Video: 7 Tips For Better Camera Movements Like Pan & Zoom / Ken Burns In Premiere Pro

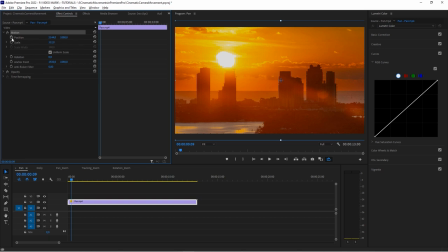245s
And now enable, as explained earlier, enable the auto keyframing, then move over a little bit, and then move it all the way to the left until we see the end of the footage, okay? And then extend this to cover the whole clip.
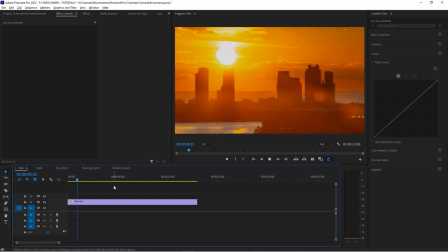265s
And now when we play this, it's like the camera is just slightly,
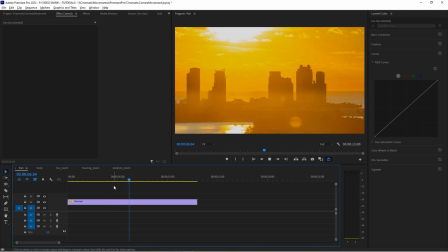270s
ever so slightly, not subtle movement, but it adds a little bit to the static shot that it was before. It's just a little more pleasing to the eye when you follow. I mean, the sun is very present in this shot, but still it is as if the camera operator had followed, had panned with the camera and followed the sun a little bit, okay? So that's the very first essential technique that you should use when creating pan and zooms manually.
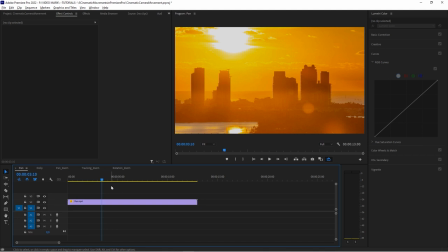295s
There's a couple of plugins out there And I'm going to show you a little trick, a little pro trick, where you don't even touch these effect controls and create the same effect later in this video with an additional effect. But for now, we're going to create these within the motion section of the effect controls.
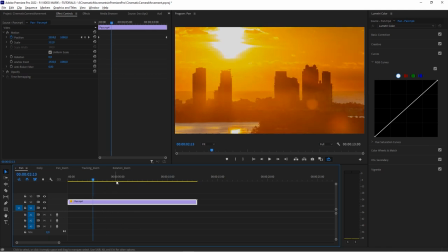314s
So this is the pan. Now let's take a look at the zoom. For that, we have another shot here.
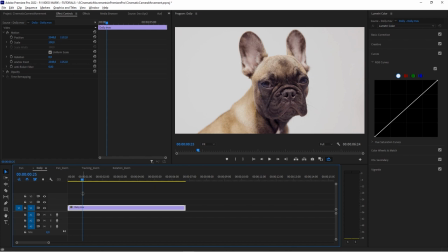321s
And this is also referred to as a dolly shot, because this is as if the camera was moving on tracks and closing in on the subject. So we have this cute doggy here. And as you can see, maybe you notice that this actually is stitched together.
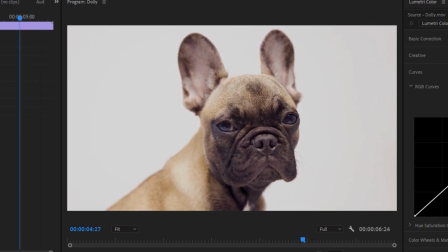337s
It's reversed right here and back, because probably it's not, I don't know why they did that.
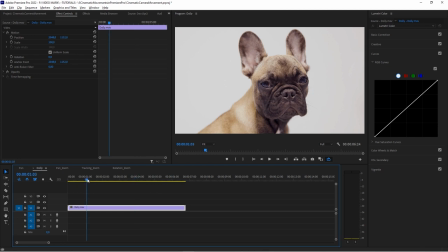343s
Maybe it's not long enough. I don't know. But clearly, if the camera was moving, the camera would go back and forth. Okay. That's not going to work. So maybe that's the reason why they had this static camera. And what we want to do here, we just want to move in.
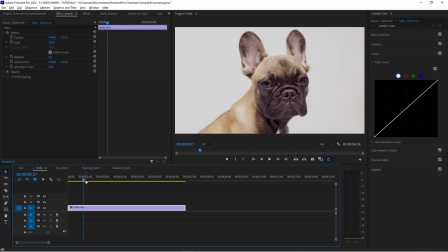359s
We want to zoom in ever so slightly with the camera to, again, spice this up a little bit and make it a little more interesting. Okay. So again, we're going to come into the effect controls in the motion section, and we're going to set a keyframe, enable the keyframing, which will, again, automatically set a keyframe,
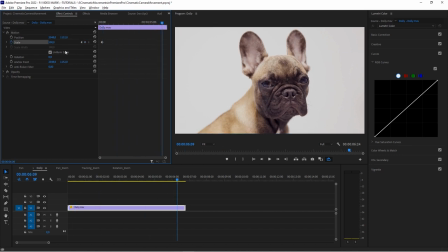379s
and then move over the playhead and zoom in a little bit.
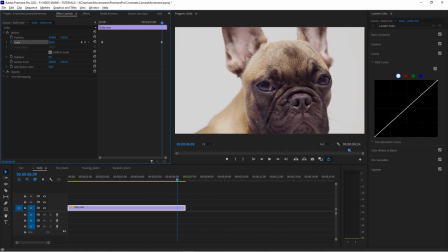388s
I'm gonna overdo it a little bit here. So maybe like this, because we're going to really close in on the eyes, which hopefully will draw the attention of the viewer to the shot.
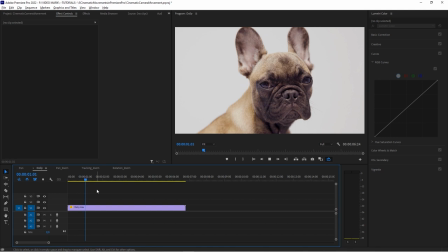397s
And then when we play this, boom, a much more interesting shot, right? Before, it was pretty static, and now this is adding a little, I don't know, dramatic movement to the shot. Okay, so this is the zoom. We have seen how to do the pan before, now the zoom.
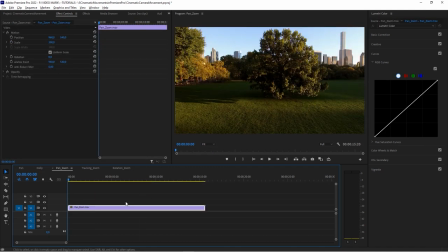417s
And when we want to combine this, here's another shot, an aerial shot.
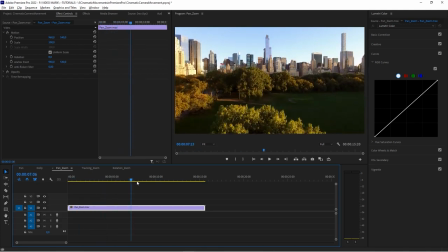421s
I think it's New York City.
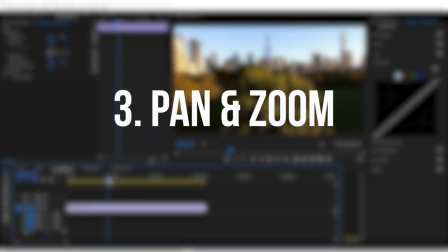424s
And pan and zoom, that's actually what is being referred to as the Ken Burns effect when you combine these two.
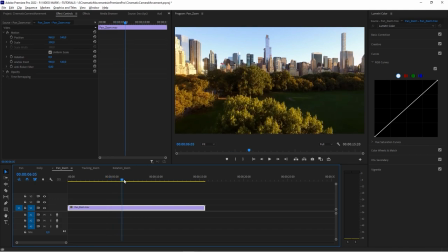431s
And let's say we got the shot here. We are editing our short film or whatnot, and we want to emphasize a certain area of this shot here. Let's say, again, here's this little sun flare. It could be this building, because our scene, our movie is playing in this building. I don't know.
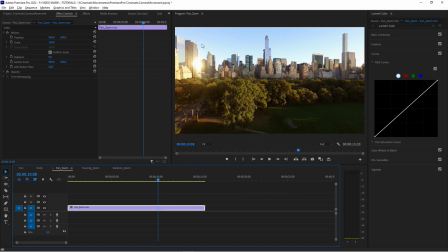452s
Or in this case, let's see, want to emphasize this area on the left-hand side of the canvas.
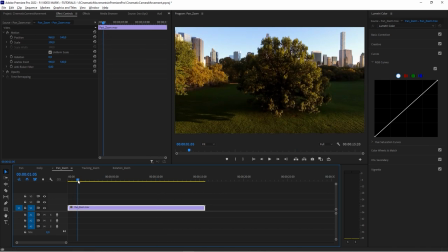458s
Okay, how do we do that? So again, same as before, we're coming to the effect controls, enable the keyframing for position and scale, because we're going to combine both of these,
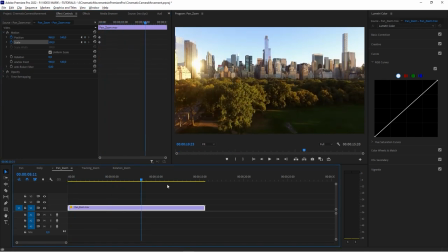470s
and move in a little bit, and we want to focus on this area.
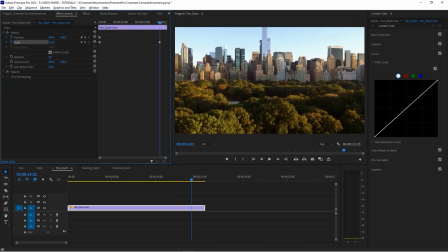476s
So step one, let's zoom in, and now you can see it's moving out of the canvas, and then
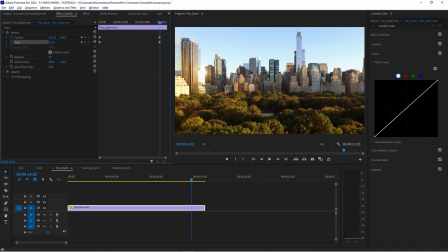484s
move to the left a little bit, maybe even move down a little bit so it gets even closer.